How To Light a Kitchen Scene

If you're someone that's not looking for this stuff, you're not gonna see it. This is something only a director of photography would notice. For me, I notice it and it hurts my soul. The Obsessive DP. What's up, guys? Welcome back to the Obsessive DP. I'm Ryan. This is the show where we go over high-level industry grade production value, tips, tricks, lighting diagrams, lensing, camera, anything cinematography or DP related. That's what we touch on, and that's what you learn. Today, we're going over something that I think is pretty relevant. Pretty relevant because most DPs, most directors, most TV shows, most movies has some sort of a kitchen scene, right?
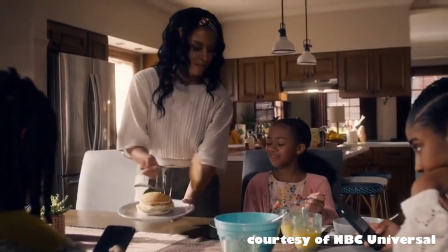It's very common.
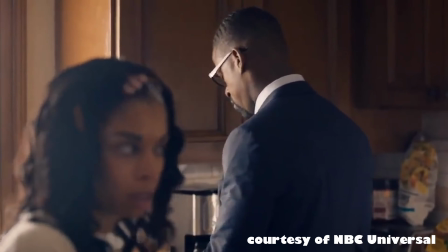It's the best way to show off a family unit, you know, show where someone came from, show someone's upbringing, show someone's current situation in their home. It's very eye-opening to the audience, and it tells us a lot about our characters, where they live, how they live, and the kitchen is kind of a central part of the home. So there's two different situations here where we lit them. These are both commercials. They're not moody, they're not dramatic, but they still look really good, and I think you can learn a lot from these two examples. So diving into the first one, oh my goodness gracious, here it is.
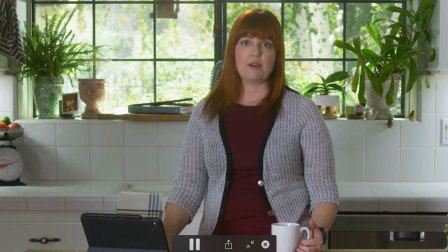It is just a mom talking to the camera. It's it's very old school kind of cinematography, nothing fancy,
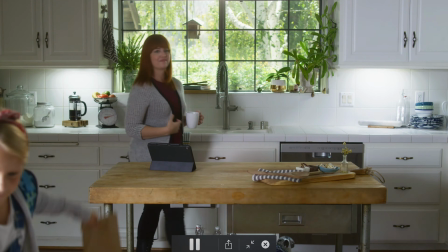just some kids grabbing their lunch and walking away, and that's it.
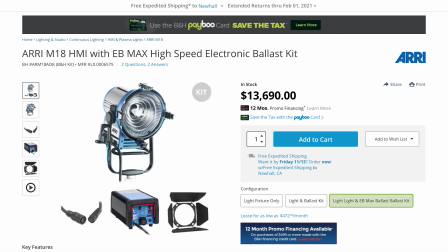But I think the lighting looks pretty good. We used two M18s for this shot. I'll show you where they are on a diagram in a second.
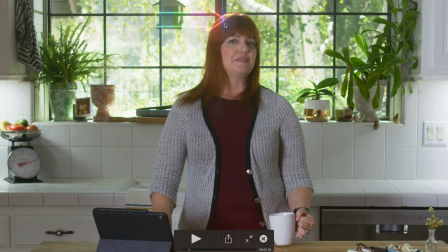And then we had a backlight here, obviously. All right, so we flip to the wide.
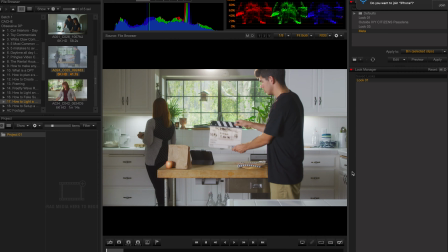This is our shot. Actually, all these downlights from under the cabinets are manicured. This home did have their own downlights under these cabinets here and here, but we actually added our own because they were off color. They're hard to dim, but when you're using your own LEDs bicolor that are under your cabinets that you install yourself, you have a lot more control. You can dim them, you can change the color temp, you can diffuse them easier. It's just set up better for a cinematographer versus using house lights.
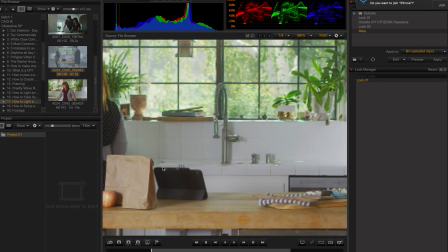So you can actually see on this Apple, we have a decently hard shadow.
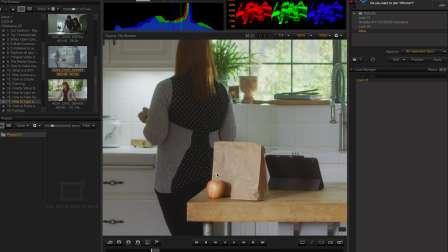This was actually thrown together really fast. This shoot was thrown together maybe 1 or 2 prep days, but I mean, we probably had like 3 or 4 days in advance where we actually knew we were shooting it.
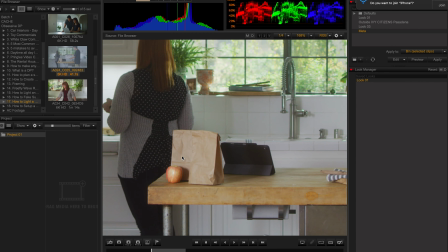It wasn't a lot of time. You can see this harsh shadow that I don't think looks great. As far as just like checking out the scene, I like these cabinet lights.
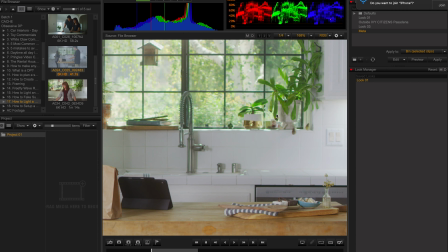I think they're nice. We actually used those Light Gear string lights under there. They're like little pack, they're like this big, and you can kind of put one here and then add a string and then put one here, add another wire, put one here.
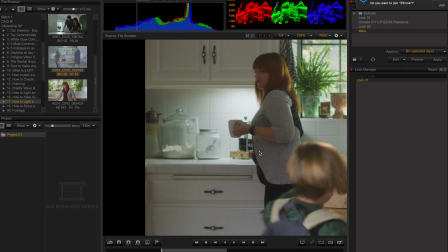And so that's what we did. We put it all throughout the cabinets, hid the wires obviously so they were out of frame when we plugged them in. I actually probably would do these days. These guys are great. Little aperture MCs. Amazing. You have control from your phone. They have magnets. They're super small. They would still fit under a cabinet, and that's what I would use today, but those didn't exist back then.
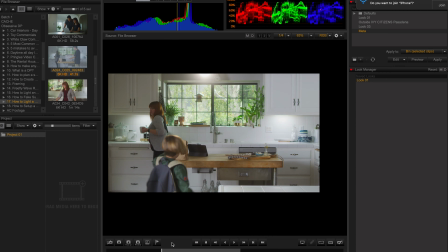And then we have our backlight. This was a little bit of an extreme move with this backlight.
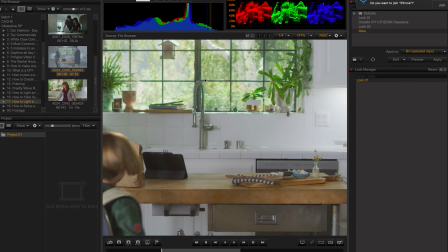I mean, here it doesn't look natural at all. You kind of look at that and go, what is that? It's just like this crazy light source.
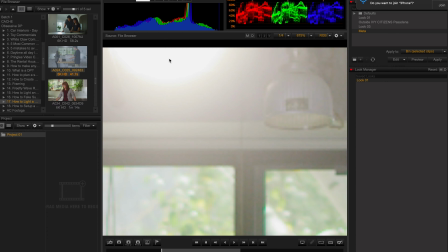This is actually the light source here, but we turned it off. This is some crazy light source above the window.
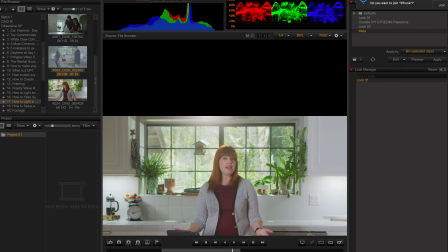But when you go into the tight, I think it actually looks really good here. It actually works.
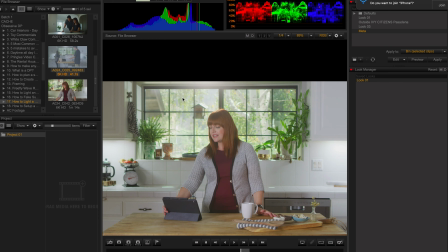It feels like possibly just this window is giving us a nice glare, or it's like a window above there that you can't see.
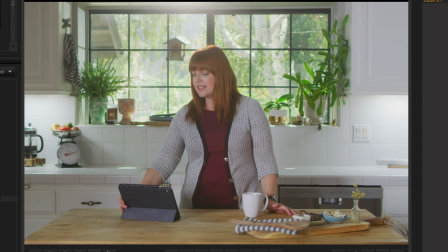Maybe that has the sun streaking through. But the fact that we're a little tighter now makes it play a lot more natural.
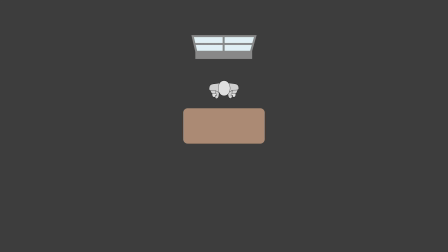Cool, this frame's great. The diagram's super easy. It's just a M18 bouncing into, well,
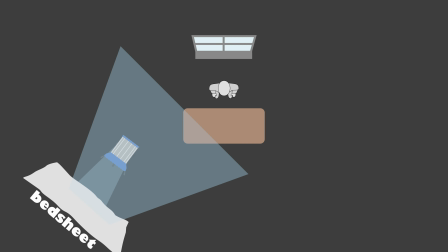actually what we used was a bed sheet because we only had time to do one pickup, and the pickup we were going to didn't have any ultra bounces. And we spread out the bed sheet as much as we could. This totally works. It's obviously not an ultra bounce. It's not as easy to angle it or set it or have it stay the same throughout the day because anyone can kind of hit a bed sheet and it might move a little bit or ruffle because it doesn't have a nice frame. But it totally works. It looks great. It looks like a window, like a super strong window as the kids run by.
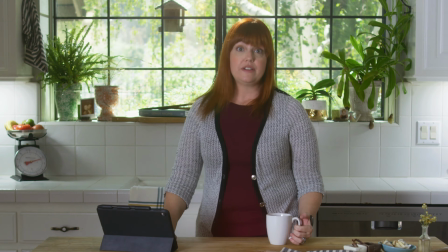The shadow runs across the scene. Totally works. Her backlight was from the opposite side.
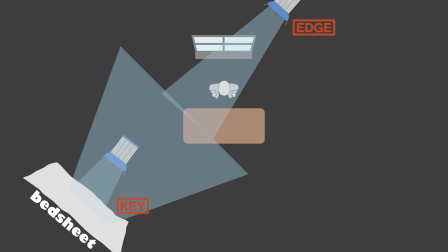We had an M18 just outside of the window, just out of frame, so you couldn't see it through the window. And that gave her just an edge, and it kind of lit the kitchen naturally.
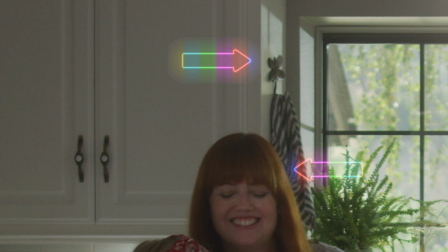Because when you're looking at a kitchen, you want to think what is natural. You want to think, let's motivate the light from where the sun could be. Let's pick the best place the most appealing place that the sun could be, and let's put our light there. Let's make our own sun. And that's what we usually do when we're shooting day interiors with windows in the shot.
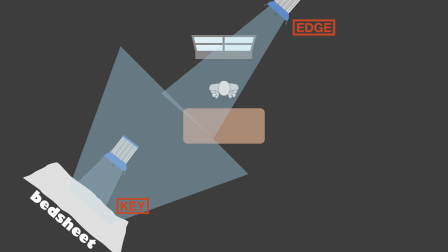And then our key was a fake, we could fake it as a window on the other side, bringing in some nice light.
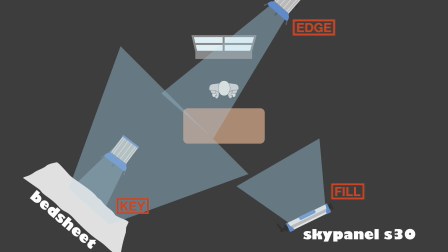And then we had a fill. It was just like an S30 that we had on the other side that just filled her. We didn't need much of it because the M18 bouncing indoors was super rappy. It was kind of a small space to use an M18, but totally worked. And then the backlight was just a little guy, a Philips.
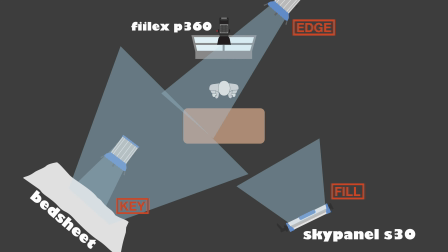What's lighting me right now, and that was just placed right above that window to give her just a really good edge, and then a little glare in the camera, which looked nice. Let's move on to the next situation. The next one's a little bit different and a lot more recent. All right, here's the final result. This is where it lives within the video.
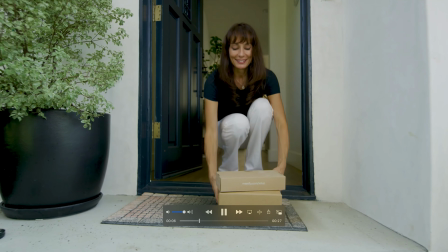So here it is right here. We're in the kitchen. So that was our kitchen scene. Now let's go. We actually had a different, here's the different angle of the kitchen.
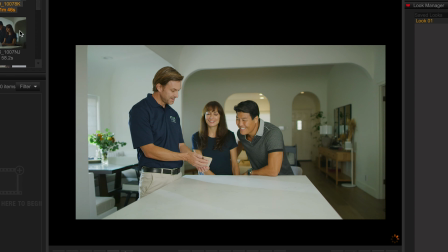And it's just looking the opposite way. This is into the living room. And then this is my favorite shot right here.
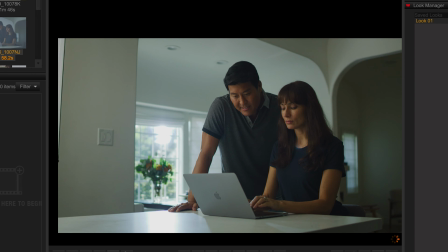And I'll tell you why in just a little bit. But this shot actually ended up being the hero shot of the day.
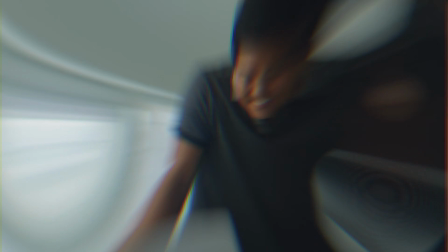And there's a reason why, and maybe you can figure out that reason. We'll go over it in just a few minutes.
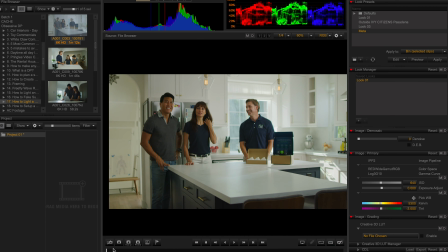So let's go to that first angle. So the first angle here, we had a Joker 800 piping through this window here.
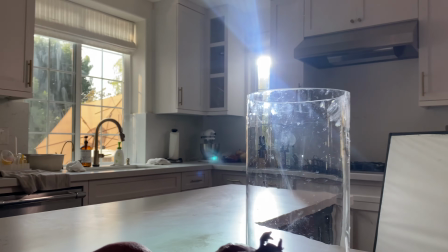You can't really see the window, but there is a window right over here. Lighting him here, lighting our couple as well.
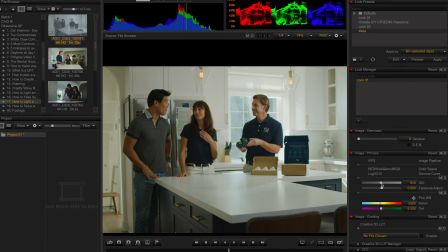I really think it looks good, looks natural, looks like just warm sunlight coming through.
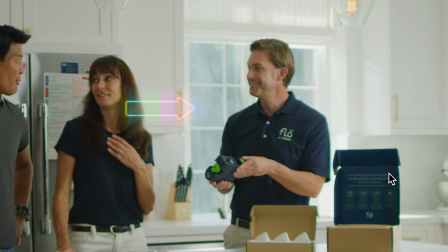What's interesting about this window, the other window in frame is actually the sun and our own light.
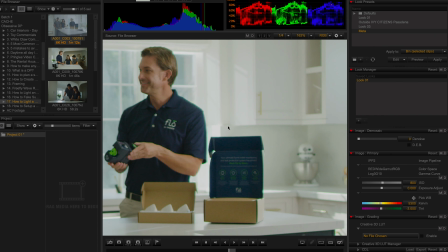So it's hard to tell, but here, this is our aperture,
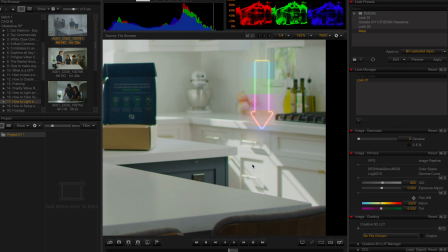this is our own light, but then down here you get this much harder light, and that's actually the sun.
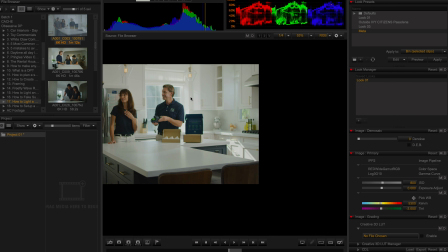So the sun wasn't actually hitting this part, so we made our own, and we ran out of room. We were full stick on this aperture, but still you can see the angle is wrong.
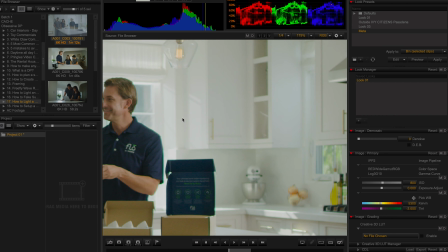This is probably only something a seasoned DP would see, or a cinematographer that's really looking for this kind of stuff.
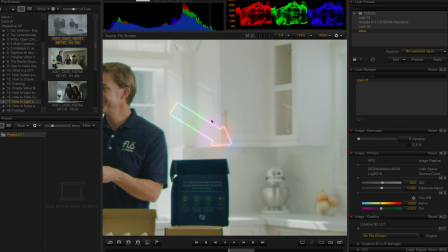But look at the angle of this light. That's our aperture. That's our own production light. This is the sun. Totally different angle. One's doing this, one's doing this. But if you sit back and squint, or if you're someone that's not looking for this stuff, you're not gonna see it. This is something only a director of photography would notice. For me, I notice it and it hurts my soul, but we ran out of stick on our stand. That was the highest that stand could go. So that's what we got. Here's a quick behind the scenes little look through here.
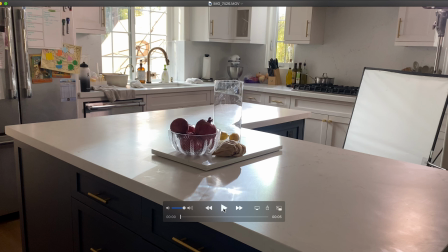So here's that same angle. We're gonna look out to where the Joker 800 is.
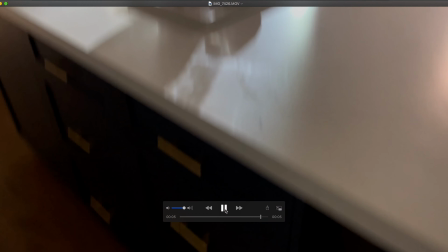See, there it is. It's actually giving us nice shadows on our fruit here.
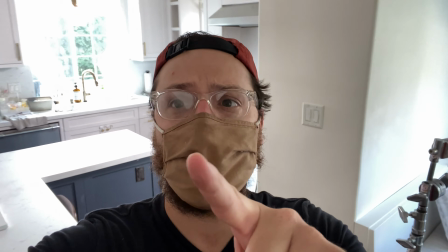You can actually see it in the final spot. Here we've got a kitchen setup. We got our S30 here.
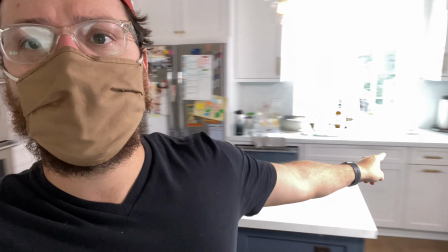Boom. And that is lighting this area. We've got our Joker 800 right here.
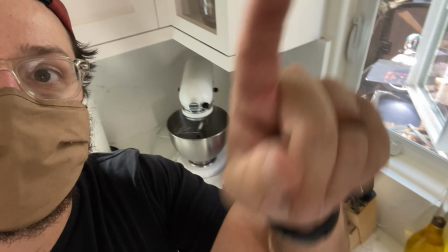Hello, Joker 800. Right there outside the window. That's gonna come through here, streak this whole area, boom.